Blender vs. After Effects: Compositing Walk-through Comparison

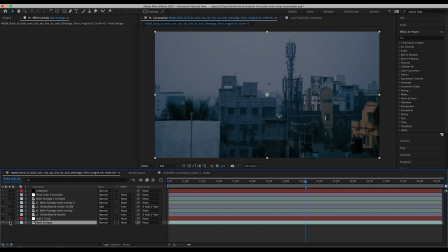So on the bottom here, we just have our live action shot. Then of course I've tracked our footage. I've just done a very basic point track and tracked our null object on here.
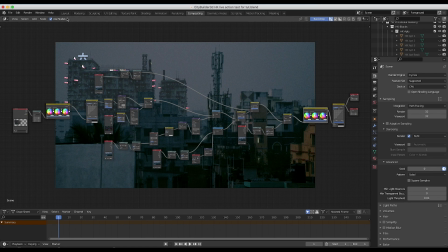I didn't mention it, but in the Blender shot I've also done a very basic tripod track for that as well.
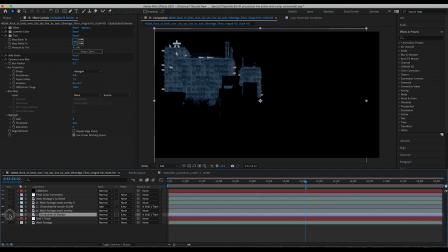On top of the null object that we used for our tracking data, I've added our main beauty pass output of our set extension from Blender.
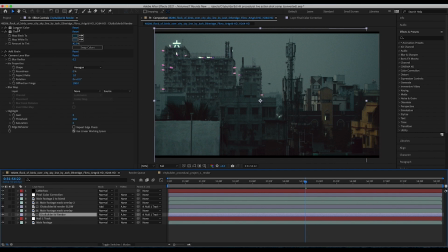And as you can see here on this specific layer, I've added my various effects to blend it into the footage a bit better,
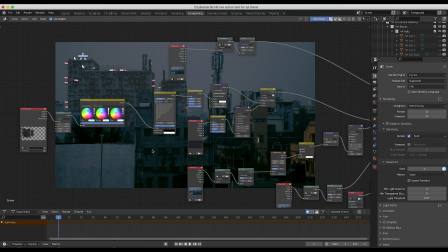which would be the same thing as all of the effects that I've done in this area right here.
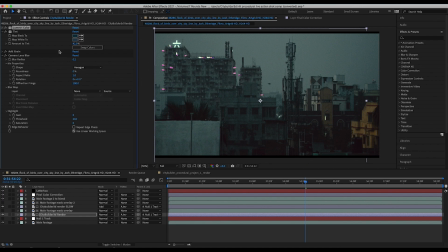So as you can see here, I've added a basic lumetri color to kind of tint the image and color correct the CG element to the live action shot. I've added some grain to the shot, and I've added some of that camera lens blur to match the blur of our background environment.
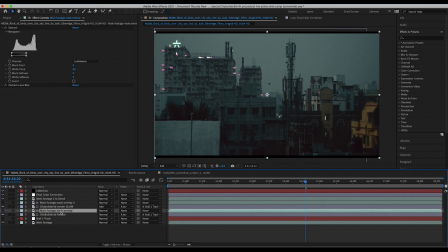After color correcting our CG element, I've created a mask overlay with our live action footage.
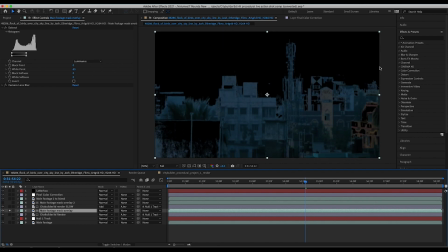So as you can see here, if I enable it really quick, I've just created a basic mask here of our foreground element. I've used the extract tool to extract the part of the image that was brightest, like the sky, and then I've blurred it with some camera lens blur on this specific layer.
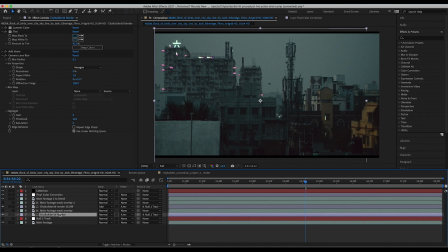And on our CG building, I've used an alpha inverted mat of that mask overlay to use that data to hide the part of the CG building where that mask is. And in addition to this, just like I did in Blender where I masked out some of these foreground buildings, on our actual CG element building,
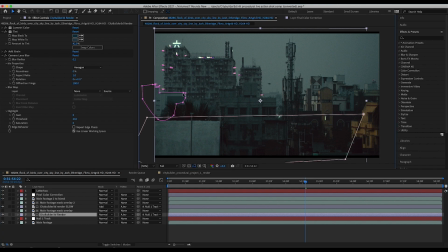I've created a little mask here to mask out some of this building here in the far background that kind of matches our general sky color, so the extract tool wouldn't work very well on it. And then I've also masked out this building very close to the foreground as well, right on that CG element layer.
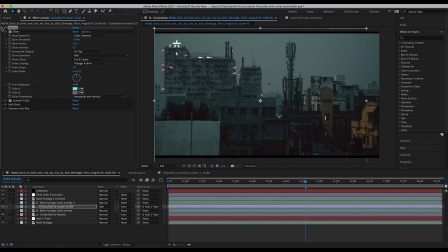After doing this, I've duplicated our CG element and extracted only the brightest parts of the image with an extract effect, and then I've added some glow to the neon signs in our shot. I didn't actually do this step inside of Blender because I didn't think I needed it.
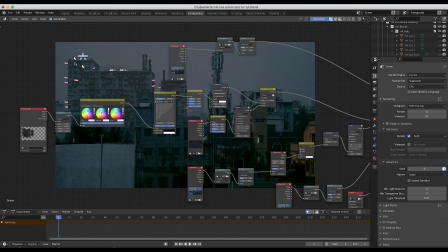I think it already looks pretty good in our Blender composite, but in After Effects,
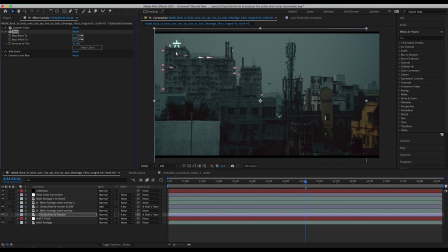I was also adding some tint on our main CG element here, which started to take away some of the brightness of our neon sign, so that's why I've added this glow layer as well. And then I've also used that alpha inverted matte of our main footage that I've used that extract effect on. And after doing that, just like I've done in Blender,
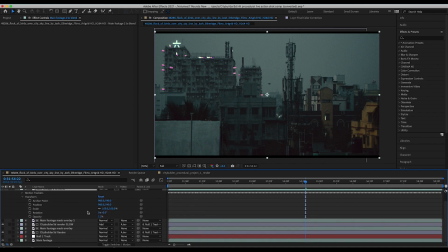I've duplicated our live action shot and overlaid that with a very low opacity to kind of blend in our live action element a bit better.
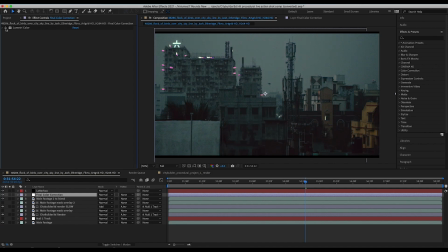And finally, just added some very basic color correction with the Lumetri color tool here and a little letterbox for this final result.
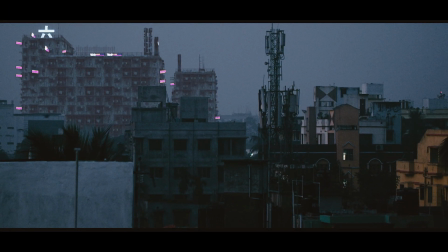And in conclusion, I think both the composite in After Effects as well as the composite in Blender are both pretty usable composites.
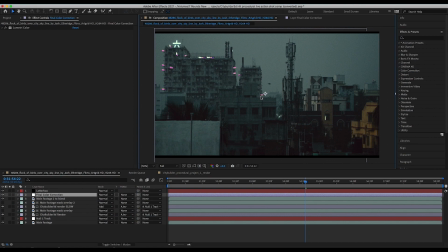If we wanted to make them better, we could of course, you know, add some atmospheres or variation to blend in our CG buildings to our live action shot a bit better. But I think the point I'm trying to make here is not that After Effects or Blender are necessarily better than each other.
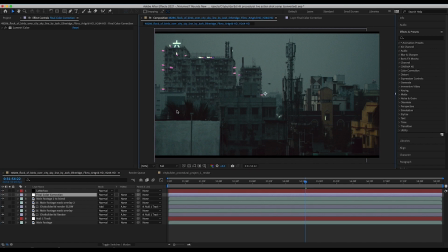I think they're both just a tool to get the job done. However, I do think for simple shots like this, where there isn't a lot of complexity, in my opinion, the layer-based workflow of After Effects tends to be a little bit simpler to set up. That said, I think that for more complex and advanced composites, the node-based workflow is probably the way to go.
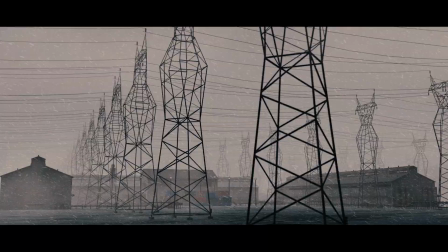But anyways, guys, that's it for this video. I hope you enjoyed this kind of compositing workflow comparison here.
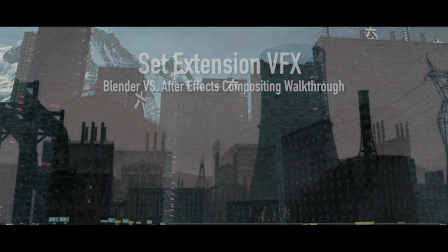As always, feel free to leave a comment if you have any questions or suggestions in the comment section below. Let me know what you'd like to see next, and I'll see you next time.